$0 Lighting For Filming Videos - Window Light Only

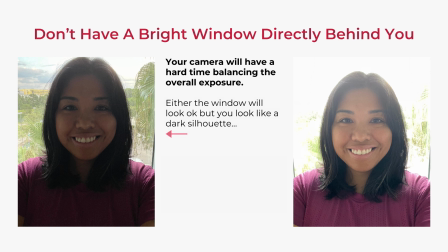(4:09)
So either the window is going to look okay, like in this example here on the left, but then you're going to look pretty dark. Oftentimes you look like a dark silhouette. Or the opposite will happen where you're going to look fine, but the window behind you is overexposed,
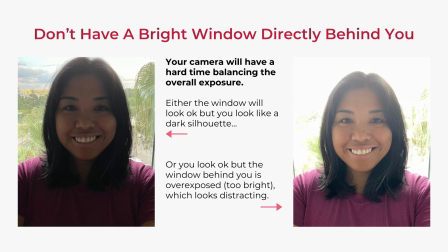(4:26)
otherwise known as way too bright, and that can look really distracting in the video. With both of these examples, just the overall quality of the image and the contrast is just a lot less than those other angles I was showing you in the beginning.
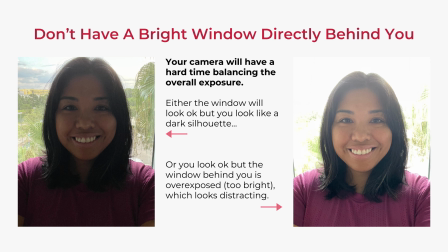(4:42)
Now, you could still have a bright window directly behind you if you have a second light source or a reflector that's bouncing light back into your face, and that can compensate for this dark silhouetted look over here on the left. But again, that requires a second light source, a second piece of equipment.
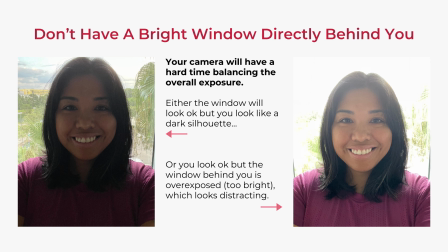(5:00)
So just to keep it simple, I recommend avoiding having the window behind you when possible.
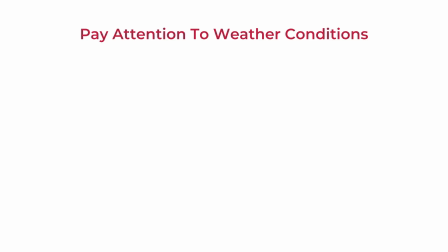(5:05)
Now, you'll also want to pay attention to weather conditions when using window light. For example, on cloudy days or rainy days, there's not going to be as much sunlight, so there's a chance that your video may look too dark. You could also experience too much light, and that happens when you're filming in the middle of a sunny day,
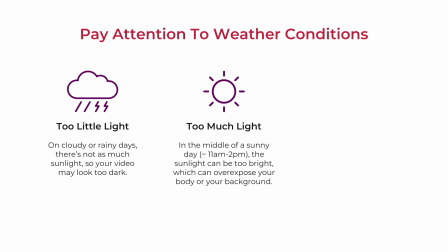(5:23)
generally between 11 a.m. to 2 p.m., because that's when the light is high up in the sky and is really bright. And there's a chance that light can overexpose your body or your background so that everything just looks way too bright. And of course, there's the possibility that you'll have inconsistent light, because if the weather is changing throughout the day,
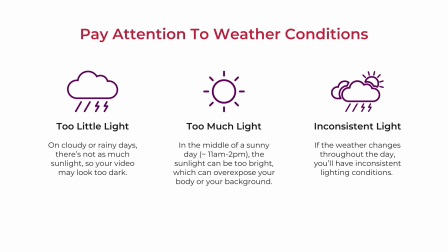(5:41)
like it's cloudy at 1 hour and then really bright and sunny the next hour and then thunderstorming in the afternoon, your light is going to change throughout the day and give you those inconsistent lighting conditions. This isn't really a big deal if you're filming a bunch of short videos,
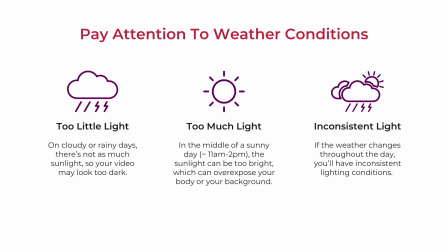(5:58)
but if you're going to film a longer video where you want a more consistent look with your lighting, then you have to really consider this factor. In these situations, you have to record quickly, or you have to really plan your shots during days and times when the window light is going to be similar, so it can give you that consistent look and feel in your video.
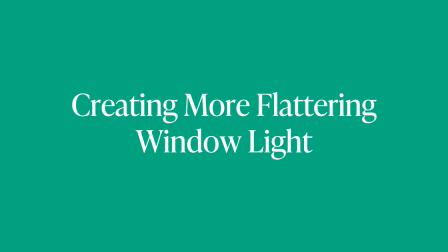(6:17)
Now, it's really easy for you to look good using window light with the tips I shared earlier, but I do have some additional tips on how that light can look even better on you.
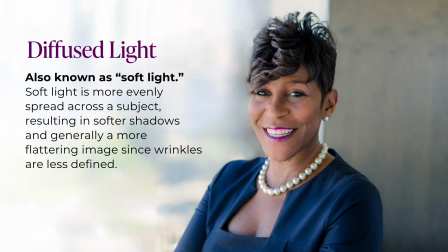(6:26)
The first tip I'm going to talk about is called diffused light. This is also known as soft light. Now, soft light is more evenly spread across a subject, and that means there's softer shadows on the face, and it's generally a more flattering image because wrinkles are less defined.
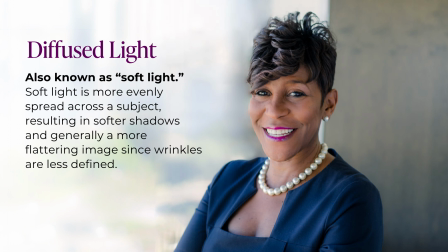(6:43)
This photo that we're looking at right now is actually from a portrait session that I did with an executive, where we took a photo of her in this conference room that had these really large floor-to-ceiling windows, which you can see a little bit behind her here.
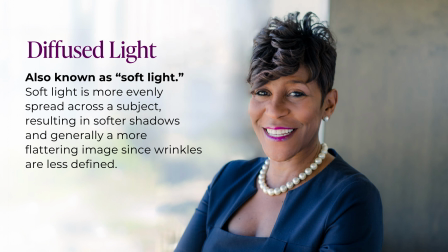(6:58)
Because it was such a huge light source and it was towards the afternoon, the light coming through the window was really soft. So you can see how soft that lighting is on her skin.
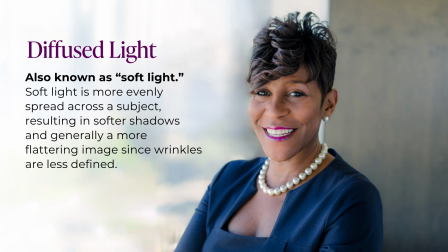(7:10)
The shadows aren't completely gone, but they're there just enough to give definition face in her jawline and highlighting a little bit of the detail on her clothes. This is just one example of what soft light can really do to flatter your face and your body.
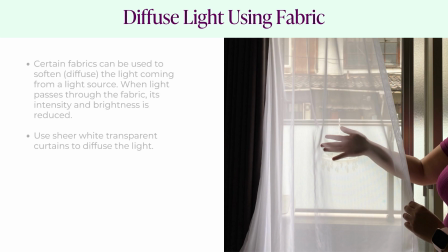(7:24)
For our window light setup, you can actually use sheer white transparent curtains, like in this picture, in order to diffuse the light. Many hotels and Airbnbs that we've stayed in often have this type of sheer curtain panel. So in this picture, here's an example of that heavy curtain material,
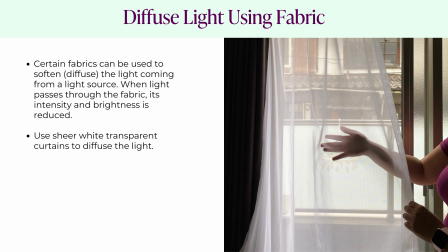(7:41)
and then the one I'm holding is the sheer white curtain material that's serving as a lining for that window. If you want to order this material for yourself, I recommend searching for sheer voile window curtain panels or a chiffon curtain panel material.
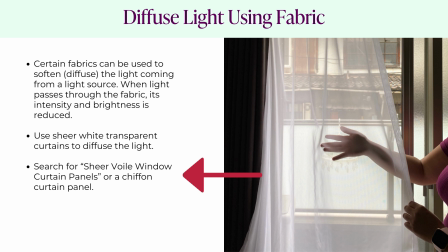(8:00)
And again, this material will help you during filming when the window light is too bright. All you have to do is put that fabric over the window, and that's going to soften the intensity of the light coming through that window so it's not so bright.
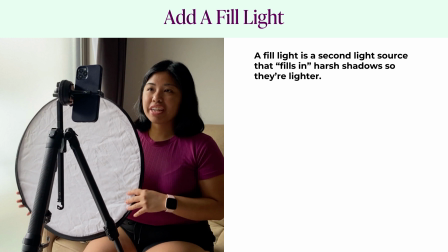(8:15)
Now, my second tip for creating more flattering light is to add a fill light.